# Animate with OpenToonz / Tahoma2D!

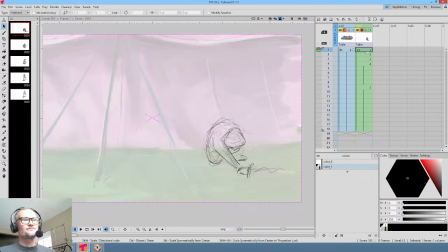5084s
And so then what happens is, as you develop that sensitivity, you're going to have some scary moments, because what's going to happen is you're going to be like, this is dragging.
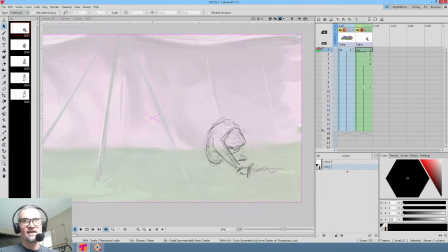5098s
I know that I need to cut that shot. And you love that shot, right? You're married to it because you put so much work into it or whatever. But your gut tells you it needs to be chopped, and the show will be better. And if you have the guts to chop it, you'll be like, you know what?
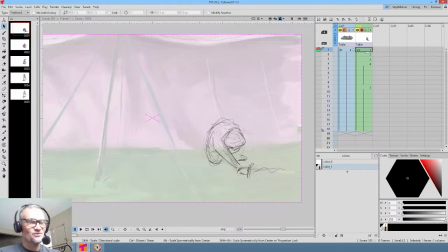5117s
If you go back and look at it a week later, where you haven't looked at it for a week, you're like, there's no question it's better. I'm so glad I chopped that out. It was a cool scene, but it was dragging the show down. I've had that happen a zillion times. I mean, it's really well, that's right. Tom's correct.
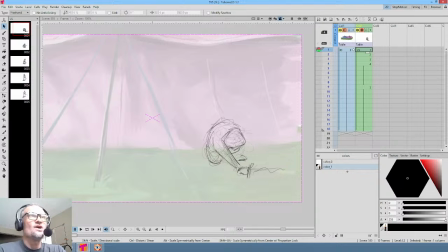5135s
It's the only thing that matters. The only thing that matters is the audience's experience.
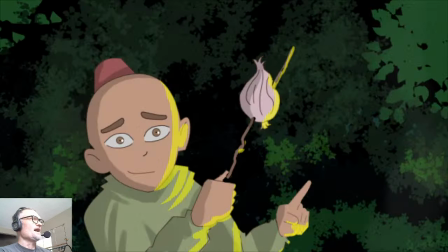5142s
Hence, to bring it back home here, that's why I wanted to sit here and wrestle with this choice.
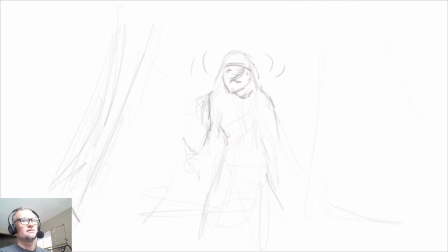5151s
It's a really, really 50-50 situation, okay? All I'm gaining with this 2 seconds of show that I'm animating right now is seeing her stand up.
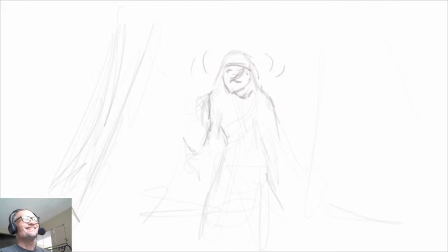5165s
Does the audience really need to see that? In this case, kinda, sorta, maybe.
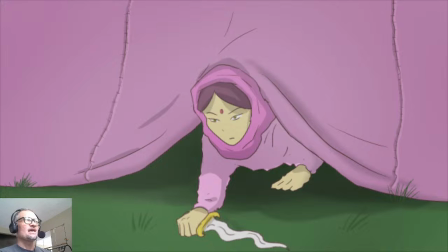5172s
And I'm gonna say it's probably fine,
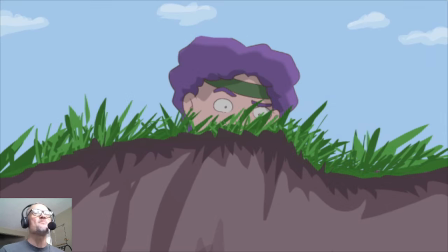5176s
because seeing her pick up that sword is kind of germane to the role she's playing in the show right now, right? So he's seeing her grab that, so he knows there's a blade involved. Okay, so how important is that?
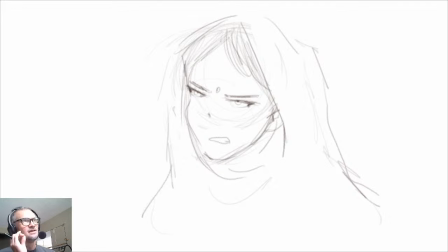5189s
I don't know. But if we cut straight to the close-up, we wouldn't specifically have reminded the audience that, hey, she's armed. Is it that important here in this show right now? Probably not. I mean, if you got to this part, if you got downstream here a ways, and
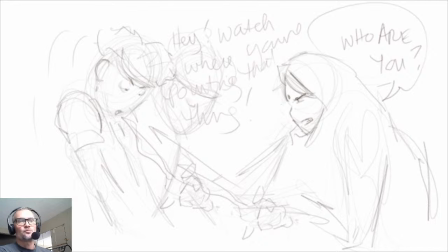5210s
we see the two meet each other, at the moment that it really matters, we see the sword, and what are you going to do? You're going to say, whoa, where'd that come from? Of course not. You know where the sword came from because you knew she had it at one point, right? So these are choices you just make.
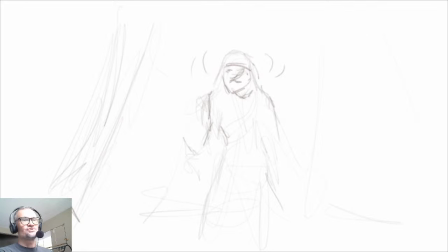5227s
The bottom line is that this shot in particular that I'm working on right now is one that probably you could leave it in the show or you could cut it out. And the show's not going to be harmed or helped much either way. So in my mind,
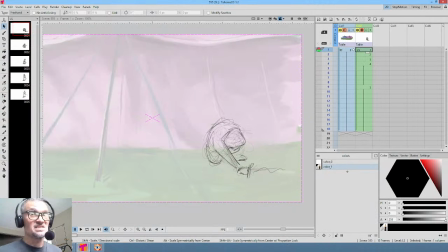5243s
what I'm getting out of this shot more than anything is just the discipline and the fun of doing the animation, right? I'm taking an extra hour or whatever it's going to be just because it's kind of a cool shot, but I wouldn't say it's critical to the storytelling by any stretch of the imagination. Not at all.
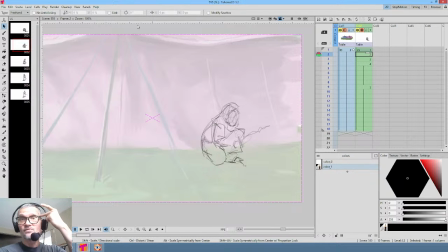5262s
Especially because if you wanted to think like an anime producer, you're saying, okay, we want to have the most efficient, economical production possible. How would we re-envision this scene in order to accomplish that? That's a really good question to be asking.
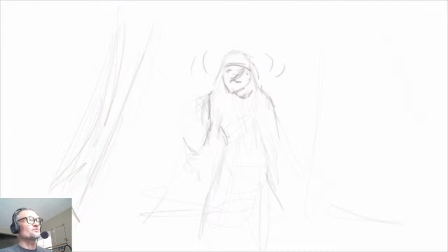5277s
And the answer probably is you'd go straight to this shot, but she would rise up into the frame. You'd draw her head and have her pop up over like 3 frames. She just pop up and she just stood up, right?
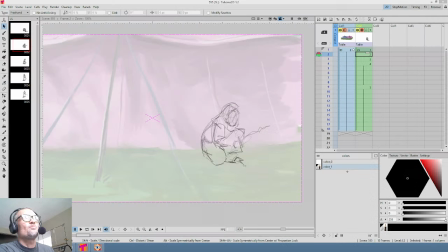5296s
And only an idiot would stand up but not have the sword in her hand, right? So that would be the most economical solution to the storytelling moment that we're trapped in right now,
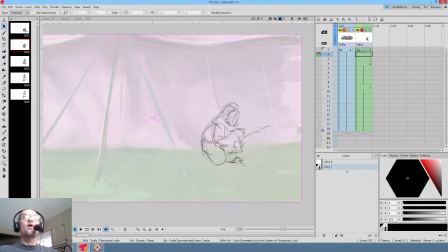5308s
would be to just go straight to the close-up and have her rise up into frame. That would solve all the storytelling problems and put the correct assumption in the audience's mind. There wouldn't be any surprises about the sword, blah, blah, blah. So that would be the economical way to go. I'm doing it the not economical way to go at the moment.
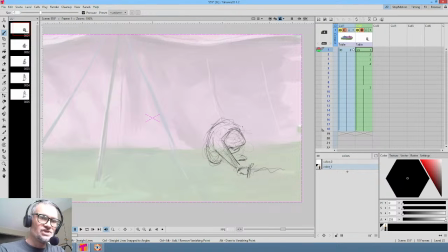5325s
Just because, like I said, it's kind of fun to challenge yourself at times, say, well, this will be a fun shot to do.